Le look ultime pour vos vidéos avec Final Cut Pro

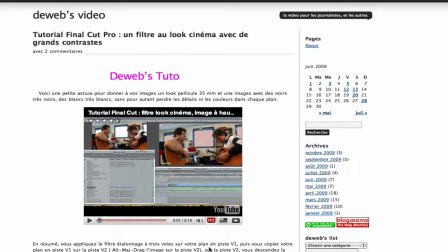Le tutoriel Final Cut Pro que vous demandez le plus sur ce site, c'est le filtre look cinéma avec de grands contrastes. Un filtre dans lequel je vous montre comment améliorer une image, donner un look un petit peu pellicule cinéma
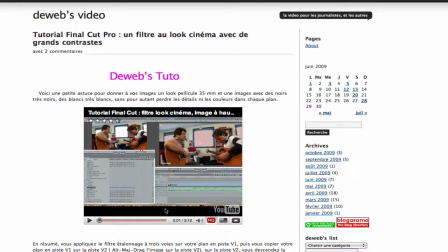en doublant une piste vidéo et en jouant sur les modes de compositing.
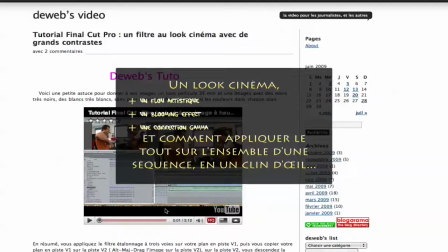Alors je vais poursuivre ce tutoriel là et vous montrer qu'on peut faire ça aussi en utilisant des filtres de flou,
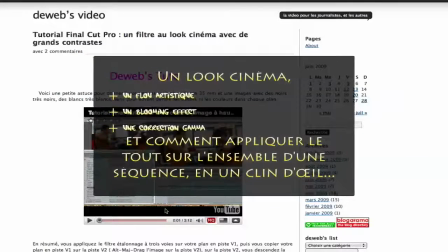du blur, sur l'image et sur le compositing non seulement augmenter terriblement le
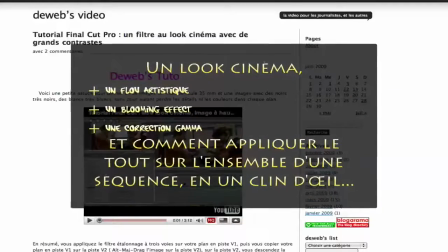contraste de l'image pour donner le look pellicule cinéma mais également à l'aide des filtres de bleu
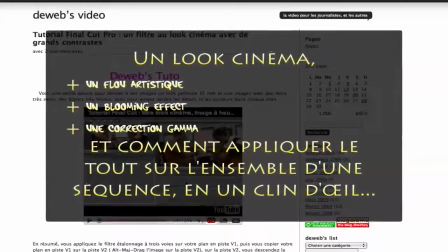de flou on peut donner un look très très beau on peut vraiment embellir notamment les textures de peau alors on va ouvrir final cut pro pour vous
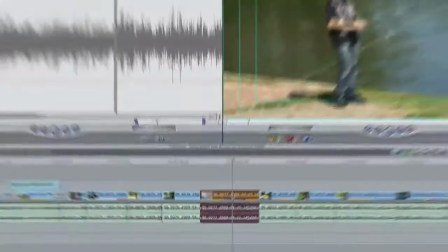expliquer tout ça alors on va prendre ce plan au bord du lac alors vous rappeler la première des choses pour doubler ma piste ici je fais
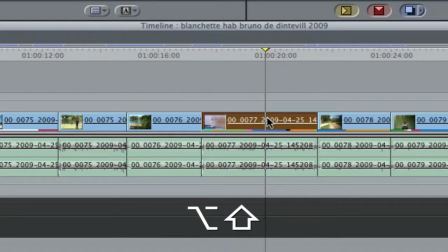halte et je la sélectionne alt shift et je la double ici
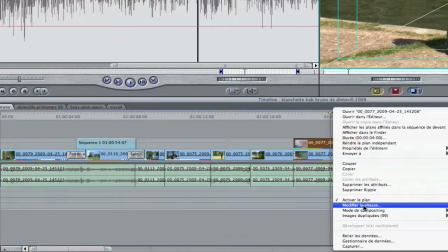la seconde je fais clic droit ou contrôle clic mode de compositing alors il ya plusieurs modes de compositing qu'on peut utiliser je vous propose d'en utiliser allez
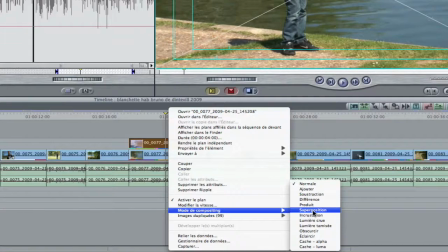deux superposition et incrustation on commence par superposer une piste vous avez ça
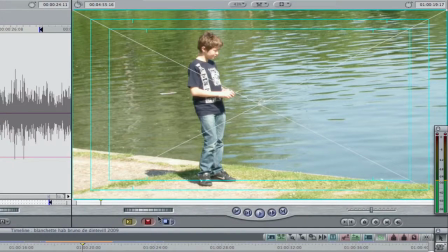ça augmente tout de suite les contrastes et en même temps ça augmente la lumière on va jouer sur
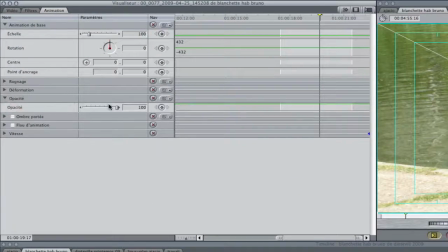l'opacité ici pour avoir une image
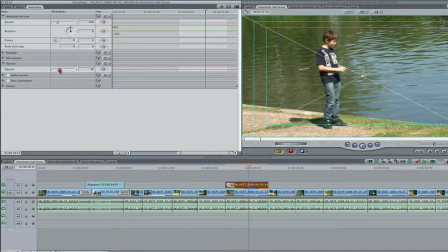qui est dans le contraste a été un peu augmenté mais il soit pas non plus complètement surex alors maintenant je vais placer un filtre ici et je vais
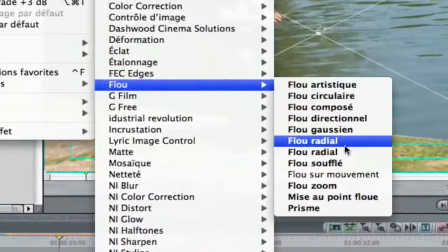donc effet filtre vidéo flou flou gaussien et
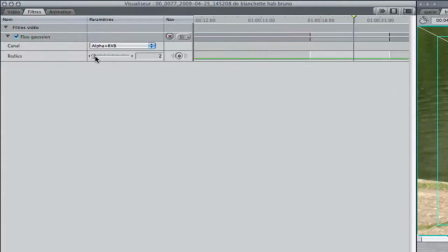le flux gaussien je vais le monter jusqu'à allez
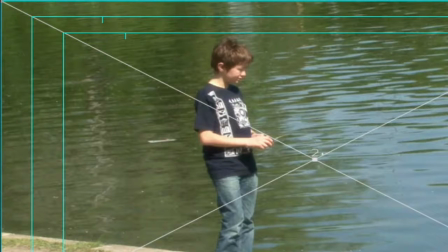17 18 et vous voyez tout de suite le velouté que j'apporte à la texture de peau à l'image
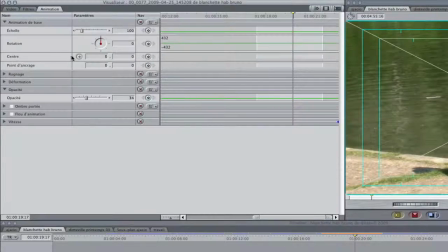voilà je vous rappelle en animation ici ce qu'était cette image au départ au départ
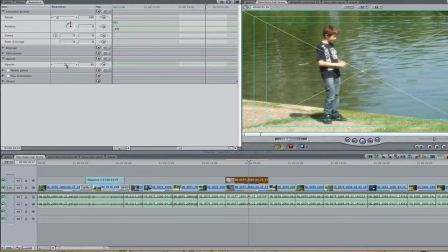c'était ça et en jouant sur la superposition en essayant de bien bien bien trouver le bon équilibre j'arrive à ça je peux
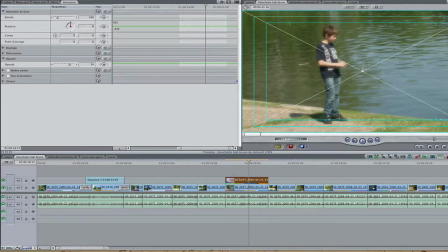jouer aussi sur l'impacté de la piste une et pour ensuite pouvoir remonter celle de la piste 2 et avoir mon effet qui joue plus fort comme ça par
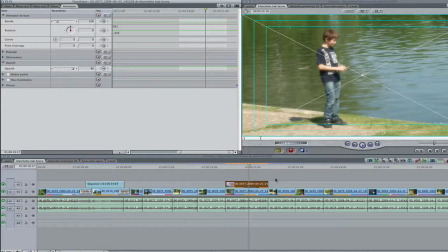exemple c'est pas mal du tout alors là on a joué un petit peu sur les hautes lumières, sur les contrastes des hautes lumières. Maintenant, je peux aussi, pour dramatiser, donner un aspect plus sombre.
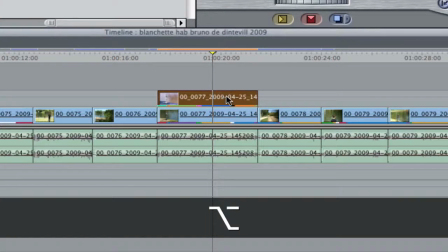Alors, vous allez voir, je recommence à sélectionner et à faire Alt, Maj, et à recréer une troisième piste au-dessus.
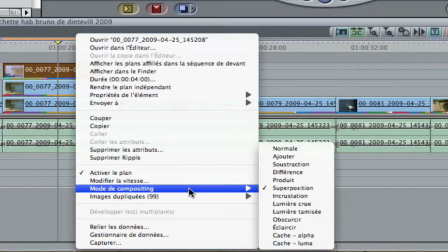Et celle-là, au lieu de faire en mode de compositing, superposition, je vais faire incrustation.
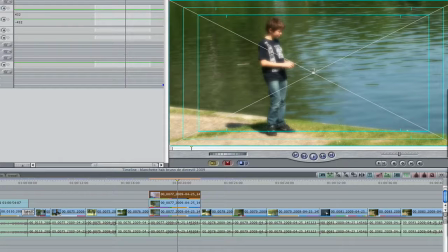Et paf, tout d'un coup, vous voyez, mon image prend un aspect beaucoup plus dark, beaucoup plus dramatique.
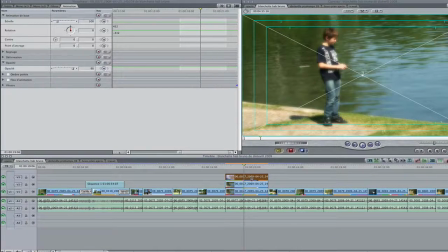J'ai ajouté une nouvelle touche. Là encore, je peux jouer et sur le flou gaussien.
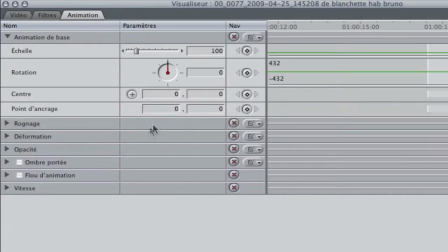Là, je floute plutôt sur les noirs. Et surtout, vous voyez, j'ai un équilibre sur lequel je peux jouer.
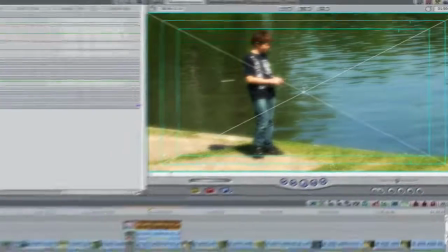Et qui est quand même... Voilà, par exemple celui-là. Comment vous dire ?
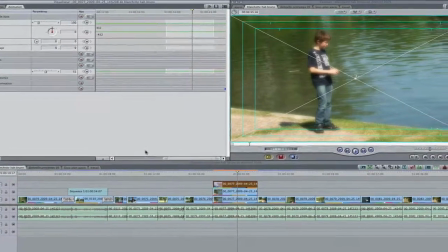Là, je suis passé d'une image totalement banale à une image un peu surréaliste, fantomasse, ghost.
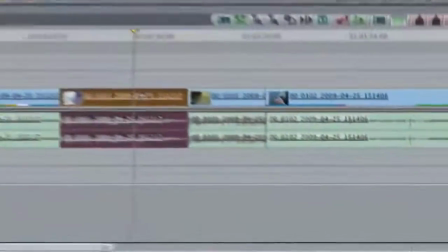Et avec surtout des teints de peau. On va le refaire sur un plan plus serré. Je ne sélectionne que l'image en faisant Alt-Click.
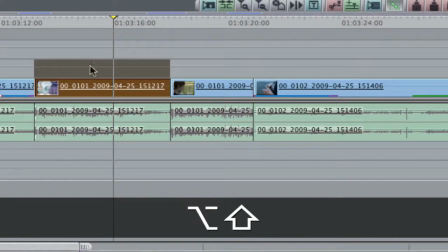J'appuie sur Mage. Je double ma piste en V2.
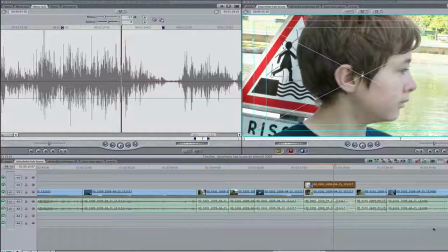je fais mode de compositing cette fois-ci donc toujours superposition alors cette fois-ci on va rajouter un autre
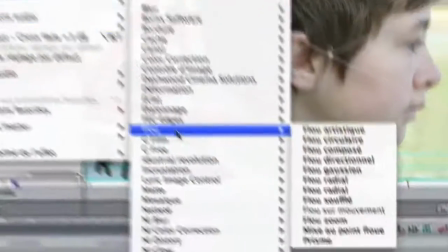blur qui est un autre flou qui est le flou zoom
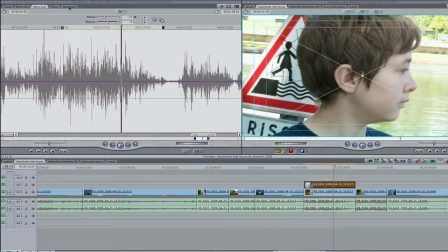alors je vais dans mes réglages du filtre
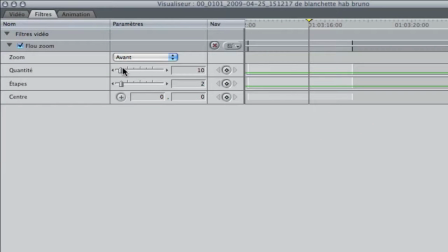je vais affiner un petit peu le filtre je vais faire un zoom avant donc je peux faire un zoom arrière zoom arrière
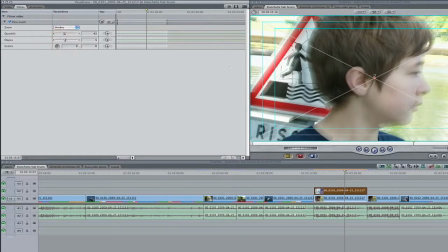quantité, étape, le centre je vais le mettre je vais le bouger sur le voilà, on va dire ici voilà, mon centre il est là et mon effet je l'amplifie à mort comme ça,
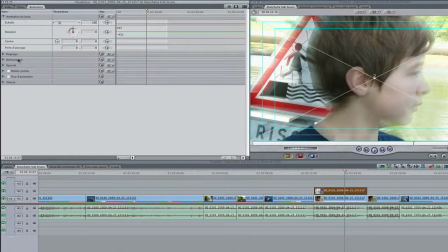je rejoue sur l'opacité parce que là on est un petit poil tour fort